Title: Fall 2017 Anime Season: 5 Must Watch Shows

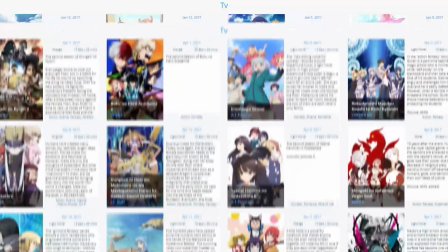(0:01)
It's fair to say that 2017 hasn't been the most exciting year for new anime. I have enjoyed a number of shows but nothing I would consider to be a year's best work.
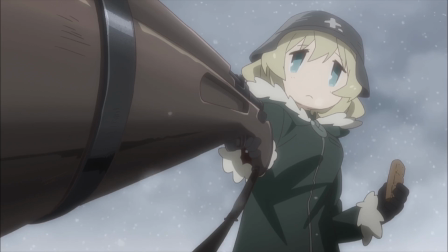(0:09)
Thankfully the fall season is just starting and there's a handful of shows that I'm really excited to check out.
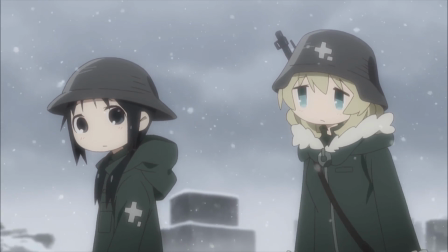(0:14)
Fall is generally one of the stronger seasons in the year so I'm going to have a look at a number of the seasons shows and put together a list of 5 anime from fall 2017 that are worth watching.
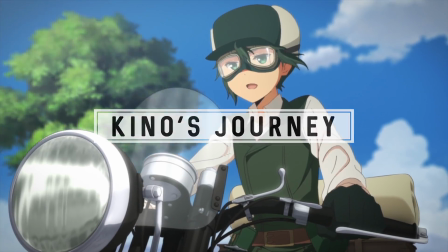(0:23)
The first series I watched was Kino's Journey. Some of you might already be aware of the original series which is a personal favourite of mine.
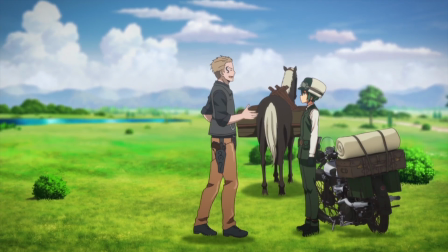(0:29)
It follows a pair of travellers as they visit different cities that all have distinct values.
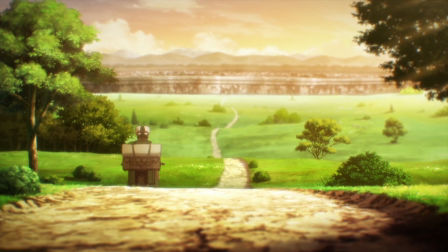(0:34)
The story explores these values with each episode, considering human nature and our own society.
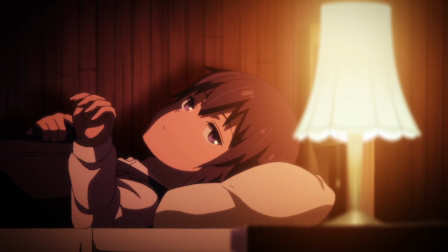(0:39)
The original was very well put together with a really unique melancholic atmosphere. But this one isn't a sequel or anything, more so a reimagining so I'm interested to check it out.
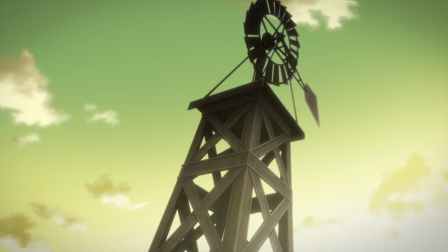(0:48)
And thankfully the first episode was really strong, Kino visited a town where murder wasn't illegal.
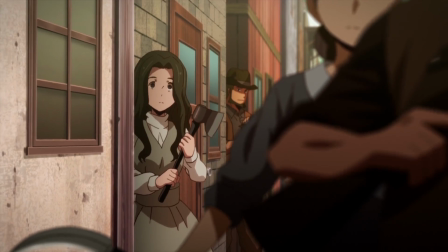(0:52)
The build up suggests that it would be an insane wild west town but it wasn't, instead people used their ability to murder to instill order and peace.
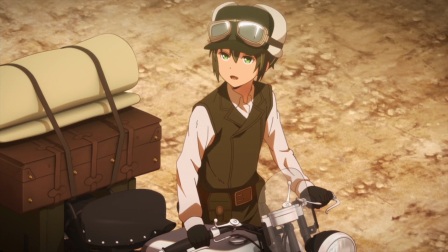(1:00)
It turned out that when given the choice to kill, most people just don't. The stories are presented as classic philosophical questions, using discussion and basic examples to present an idea. Like the first episode, Kino discusses the concept with a number of different people, all with different viewpoints.
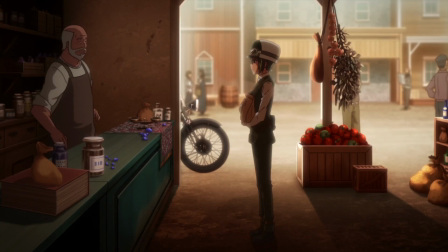(1:15)
Then we're given an example of how the idea would be put into practice, with firstly the discussion with the shopkeeper and then the murder at the end.
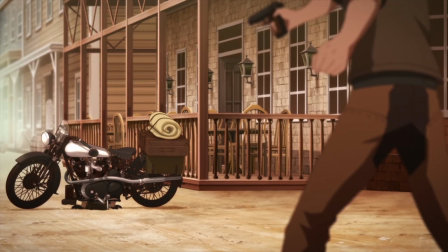(1:21)
Kino then summarises his discoveries and alludes to possible conclusions.
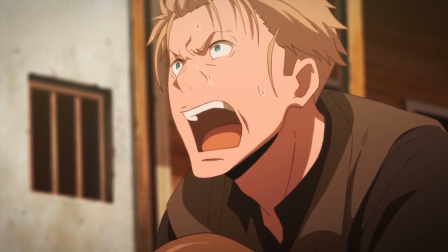(1:25)
This is the kind of structure Kino's journey follows, it's not trying to tell the most heartwarming story or showcase the most realistic characters,
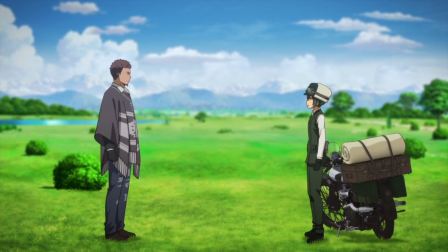(1:32)
it's trying to explore fundamental questions about society. Where the series loses out on relatability and realism, it gains in unique storylines and perspectives.
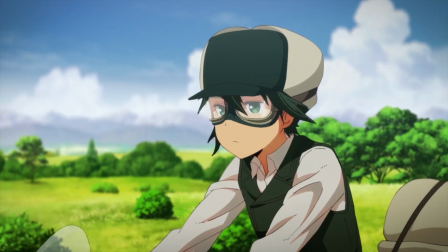(1:40)
The visuals are probably one of the biggest changes from the original and the area I'm most worried about.
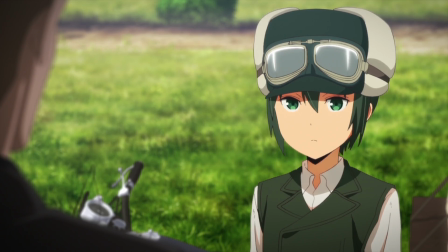(1:44)
The series has drifted from the absolute simplicity of the older series, using instead a more modern, refined style.
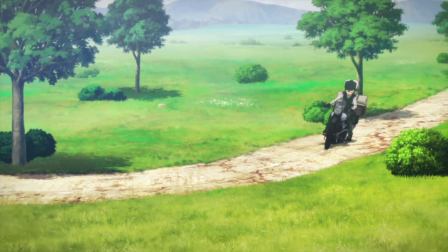(1:50)
There's a lot of detail and fine line work that it's quite a new addition. There's also the implementation of CG that in some scenes is quite jarring.
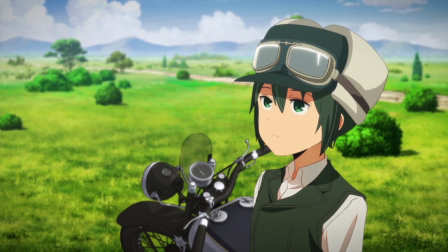(1:58)
I think this new style maybe takes away from the elusive atmosphere. That being said, the episode was directed fantastically.
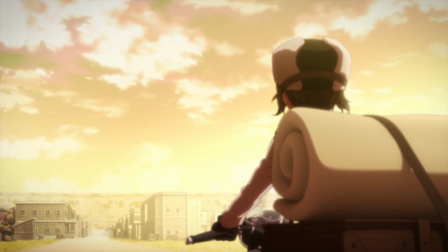(2:05)
The town is shot in this eerie, artificial way, it really reminds me of the TV series Westworld.
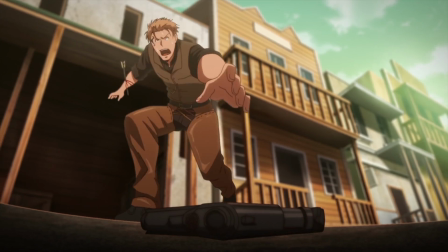(2:10)
The highlight has to be the action scene at the end, there were so many perspective shots that kept me on the edge of my seat.
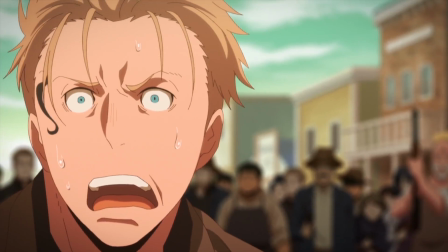(2:14)
And the story was spot on, it was well structured with very few moments that fell out of place.
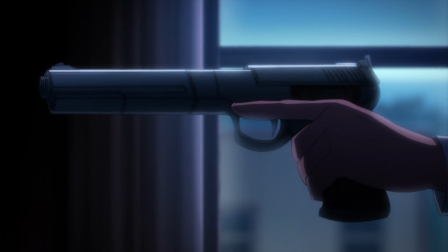(2:18)
It considered its themes in a way that stays true to the essence of the series but doesn't come across too preachy.
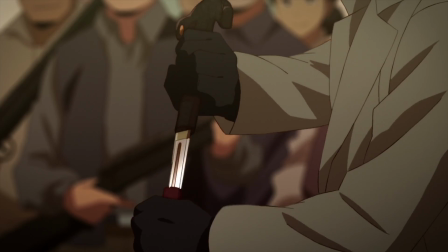(2:24)
I don't think everyone is going to like this series, it's going to be missing elements that some people will consider essential for a story but for those that like Kino's approach to narratives,
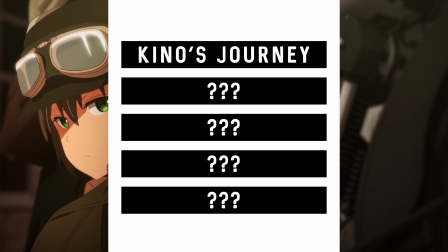(2:32)
this will be a real gem. It's definitely the first on my list of shows to check out this season. Mahotsukai no Yomei was the next series I checked out.
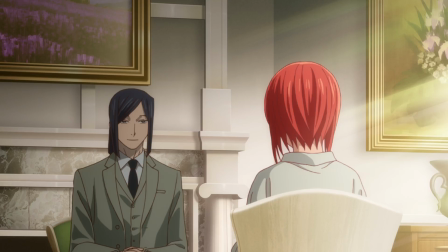(2:40)
This has had an interesting relief, some of the episodes were previewed in the summer season at events and theatres but it's only now available to the public.
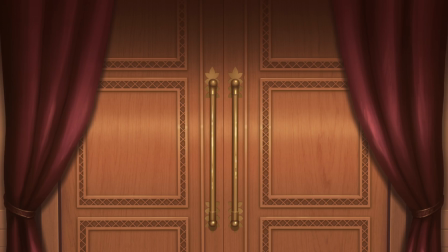(2:47)
It's a unique fantasy series that I think will have a love-hate reaction from the community. The first half of the episode is hit or miss to be honest.
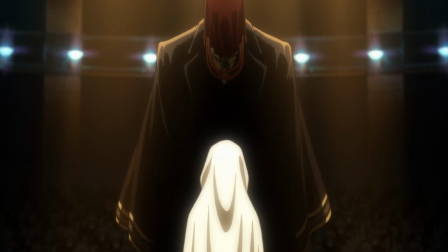(2:54)
The story stays very secretive and some moments are quite creepy. It opens up with a really well shot sequence that seems to be a girl being sold at an auction.
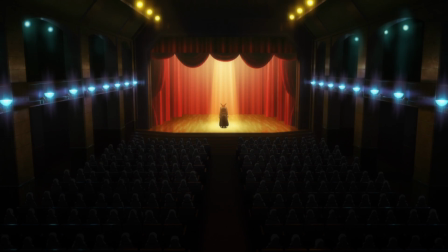(3:01)
The story references a lot of events that we're not aware of yet and we don't know why or how she's being sold.
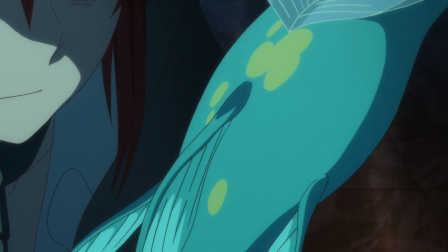(3:06)
It looks like the story could get really dark but the story shifts as they return to this mysterious character's house.
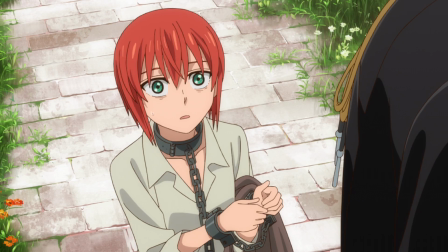(3:12)
It introduces a fantasy world with magic and mythical creatures. I wasn't sure about the series up until this point where the tone switches and the characters open up.
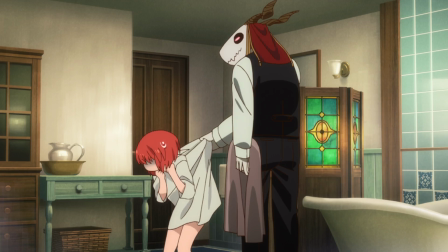(3:20)
We even have some light hearted comedic moments that seemed a million miles away 10 minutes ago.
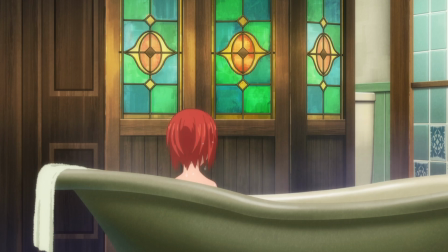(3:25)
Even now I'm not completely sure what kind of story this is going to be but the characters are already intriguing.
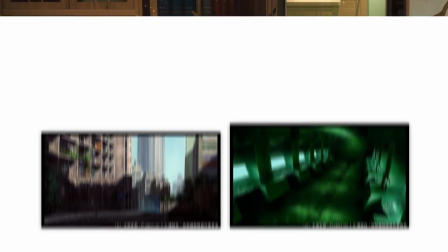(3:30)
One of the best aspects of the episode was the sublime background art, done by a studio named Bamboo who've already worked on a number of series and have a really impressive portfolio.
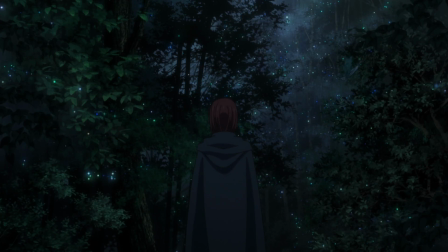(3:38)
The backgrounds lured me into this mysterious world with their immense detail and beautiful composition.
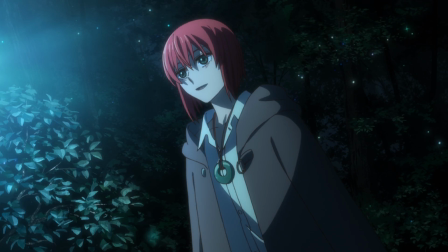(3:44)
Aspects like lighting were used fantastically to create a really immersive fantasy setting.
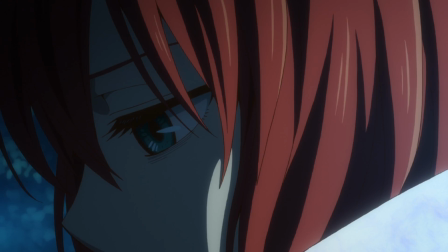(3:48)
It's hard to say who I'd recommend this to specifically since we know so little about the story dynamic, but it was a very attention grabbing first episode.
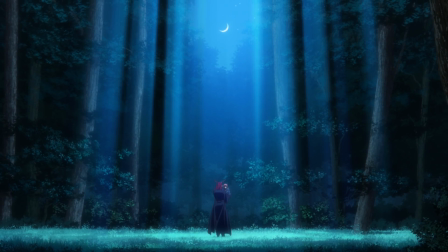(3:56)
Some of the elements were fantastic and the finale scene was breathtaking. You're gonna have to make this one the second entry on my list.
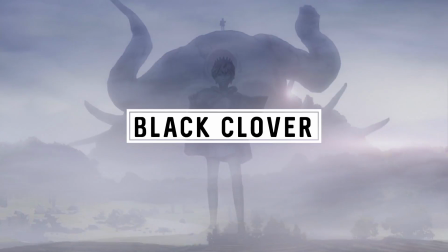(4:02)
Black Clover was next and with Boku no Hero's recent episodes really impressing me, I was open to another battle shonen.
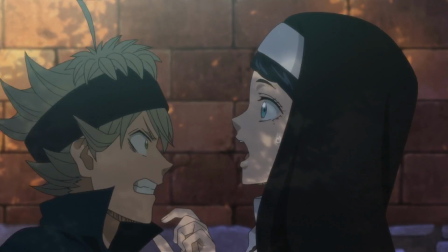(4:08)
Unfortunately Black Clover didn't scratch that itch, instead it made it worse.
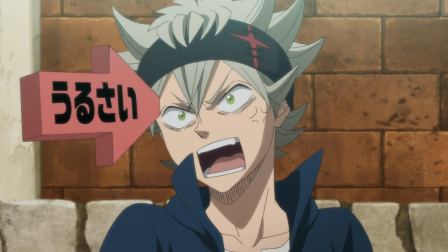(4:12)
It opens up by introducing our main character, which might be one of the most annoying protagonists I've ever seen.
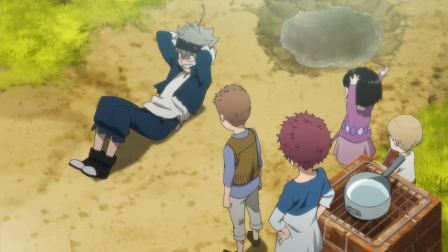(4:18)
His voice actor does nothing but scream his dialogue, which is little more than a collection of cliché hero phrases.
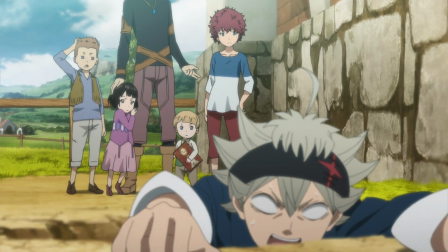(4:24)
And this isn't helped by the abysmal written dialogue of the supporting cast,
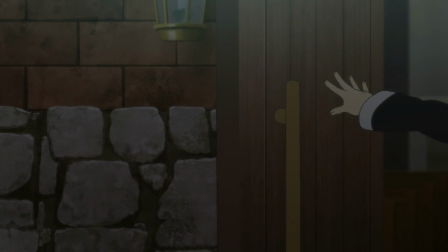(4:28)
with moments like the priest entering a scene and arbitrarily blurting out a plot point for no apparent reason.
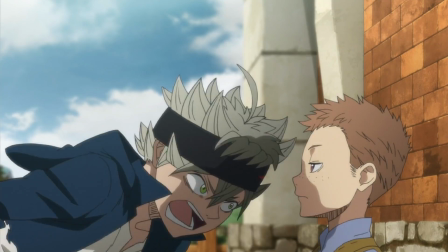(4:33)
The more and more it went on, the more and more it felt like some kind of battle shonen fan fiction.
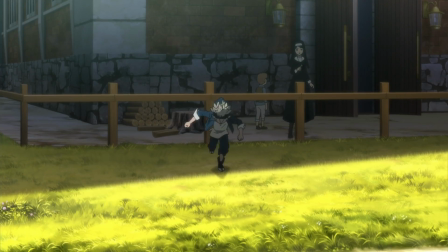(4:37)
None of the happenings on screen seem to relate to each other, things just seem to happen without any effect or purpose.
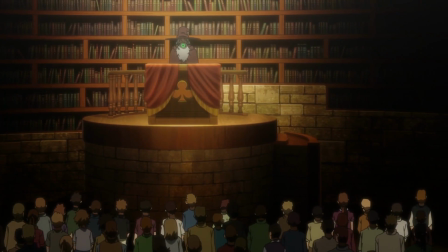(4:44)
The episode manages to pull itself together for a short period during the middle as it introduces its premise,
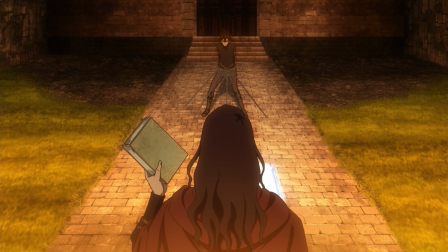(4:49)
but this is rudely interrupted by possibly one of the worst villains I've seen in an anime for ages.
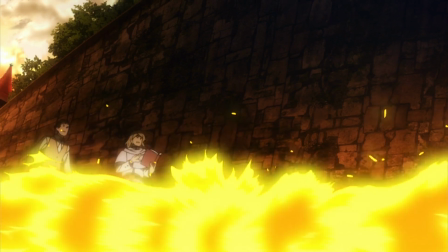(4:55)
Again, it's like I'm watching a 15 year olds Naruto fanfiction, which might even be an insult to 15 year old Naruto fans.
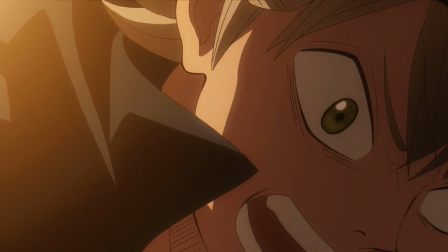(5:01)
Our protagonist continues to screech out taglines like some kind of soundboard, and then the episode finally does something right and ends.
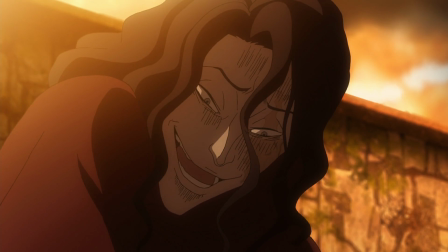(5:09)
I wasn't expecting to be blown away by Black Clover, but I wasn't expecting it to be that bad. It has no self-awareness and seemingly no grasp of storytelling.
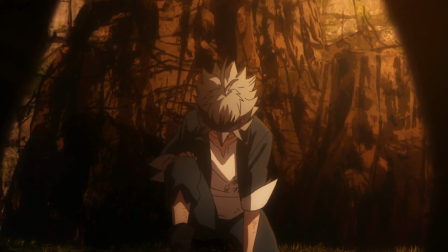(5:17)
I might check out a few more episodes out of sheer curiosity, but I don't know who would enjoy this so it's definitely not making it onto my list.
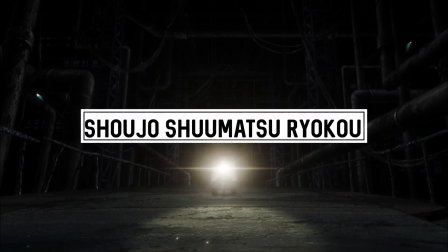(5:24)
I was hoping the next series wouldn't be as disappointing, Shoujo Shimatsu Ryuko, and what a nice surprise it was, exactly what I needed after Black Clover.
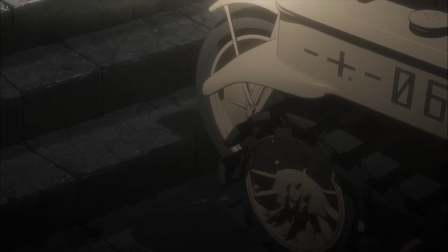(5:32)
It's an interesting little story that follows two characters as they explore a seemingly seemingly abandoned world, destroyed by an unnamed war.
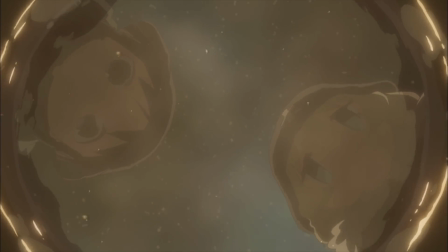(5:38)
The characters seem just as clued up as us about what's happening in their world which makes all the little discoveries they make exciting.
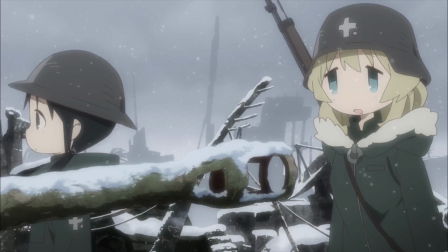(5:45)
It seems to be structured similarly to Kino's journey as the characters have a basic philosophical approach to everything they encounter,
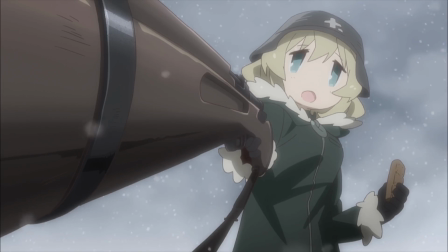(5:51)
questioning topics without the pre-established values of society. And much like last season's Made in Abyss, there is a fantastic sense of mystery.
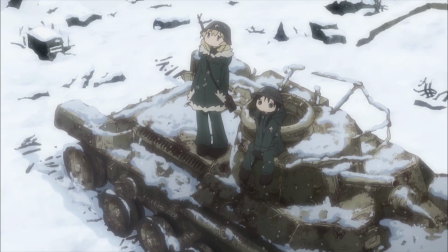(5:59)
From the first episode, I might even prefer Shimatsu. The expansive abandoned battlefield they explore is visually dull with no colour or warmth,
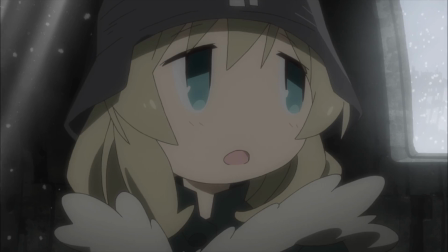(6:06)
but there's so much to read into with every little detail hinting towards what might have happened. I think the episode's atmosphere was topped only by the fantastic episode direction.
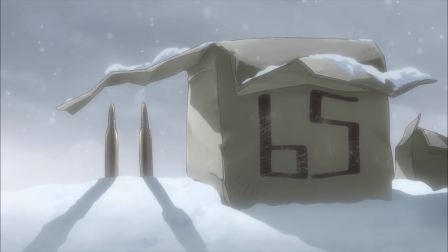(6:16)
This is Takaharu Ozaki's first time directing a full project and he's off to a fantastic start.
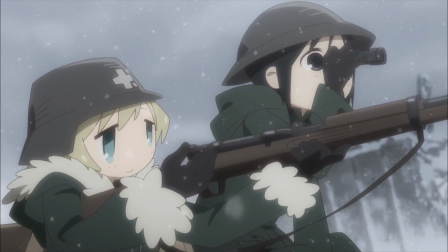(6:20)
He uses perspective shots in a way that I've very rarely seen in animation, as if he's attached cameras to objects in the world. world.
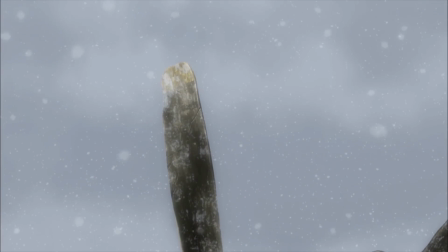(6:27)
This perspective shot of a bullet flying out a gun or in this scene where a camera overshoots its shot as the characters are playing around on a plane propeller, both great examples.
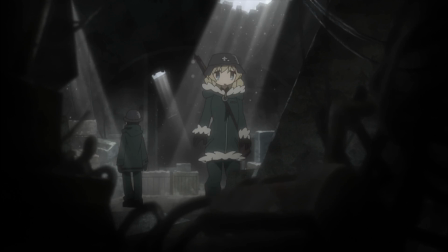(6:36)
His framing and slow paced camera movements give the whole episode a mysterious undertone.
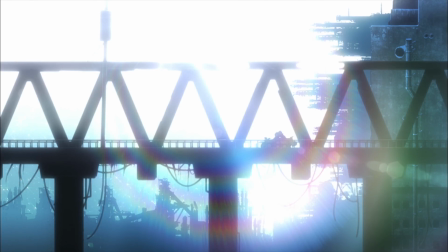(6:41)
Osaki's style is certainly unconventional and it's hard to see how the episode would have held up without it.
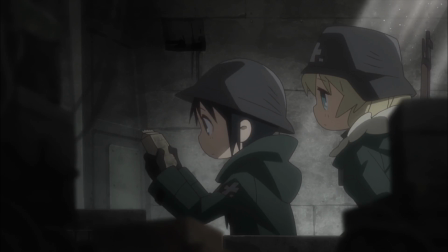(6:46)
I'm extremely interested to see where they take this series, both visually and thematically. I really like the duo's naive outlook on topics of war and I'm hoping they build on that.
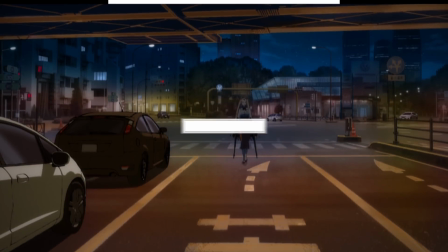(6:54)
Without a doubt the next on my list of shows. And the next series I'm checking out couldn't be further from Shumatsu, Junai Tessun.
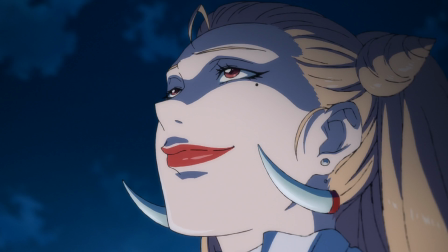(7:01)
A harsh, fast-paced action series showcasing 12 mystery characters in a last man standing situation where they essentially just run around trying to destroy each other.
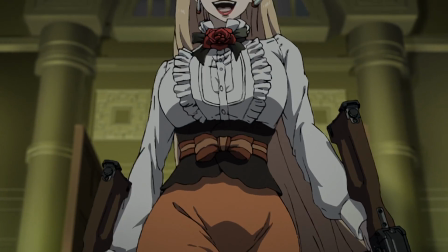(7:10)
I was so conflicted as to if I wanted to add this to my list or not.
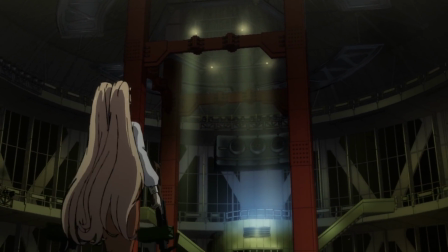(7:13)
On one hand the raw action and brutality of the series is right up my alley, but halfway through the episode the show got a bit bogged down with the backstory.
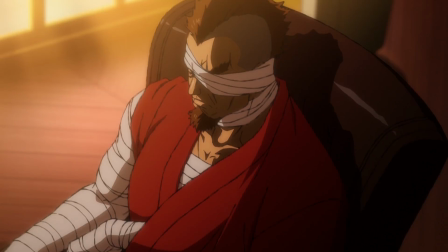(7:21)
A little bit is fine but for a show that's so ridiculously violent it's hard to care about the little details of the subplot.
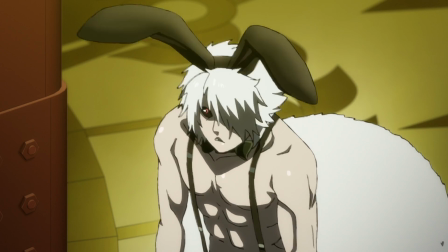(7:27)
It can't take itself too seriously when one character is a machete-wielding bunny man. Thankfully the episode ends well by disregarding any more backstory and just jumping into the action.
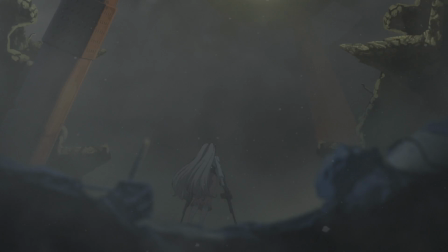(7:36)
If the series is just characters fighting from now till the end, I'd probably be quite happy.
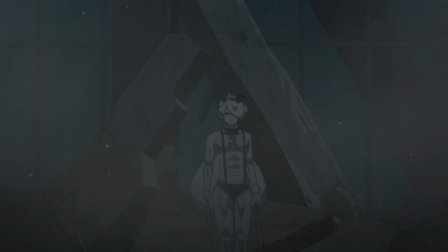(7:40)
The story doesn't need much depth to be successful, its strengths seem to lie in finding creative ways to be brutal.
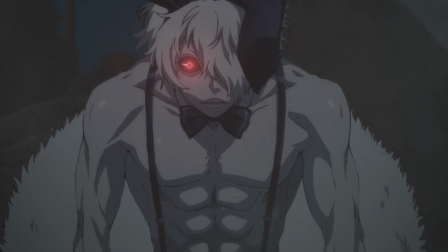(7:46)
And sometimes that's fine. The strong point of the episode would have to be the visual presentation, specifically the animation. animation. Every second of animation in this episode was fantastically put together with seemingly never ending fast paced variation.
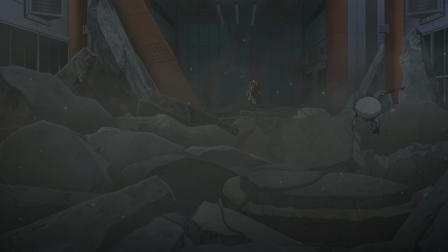(7:59)
It made it a thrill to watch and the unique character designs all drawn with a sketchy art style kept everything fresh.
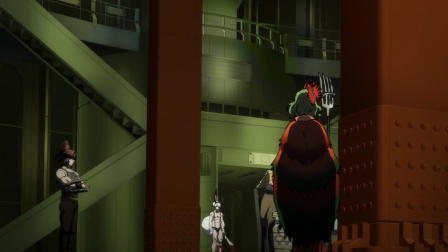(8:04)
This obviously isn't going to be for everyone and it won't go down in the history books.
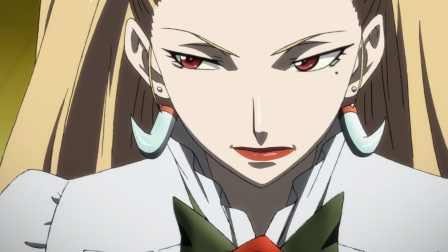(8:08)
It's a bit of a novelty series and could quite possibly fall apart at any moment but personally I really enjoyed the first episode and already want to see the next.
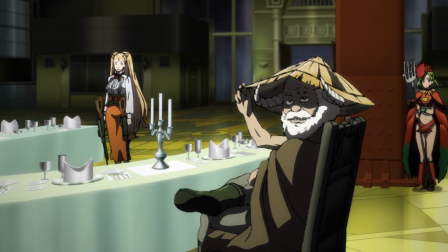(8:16)
Any show that does that has to be doing something right.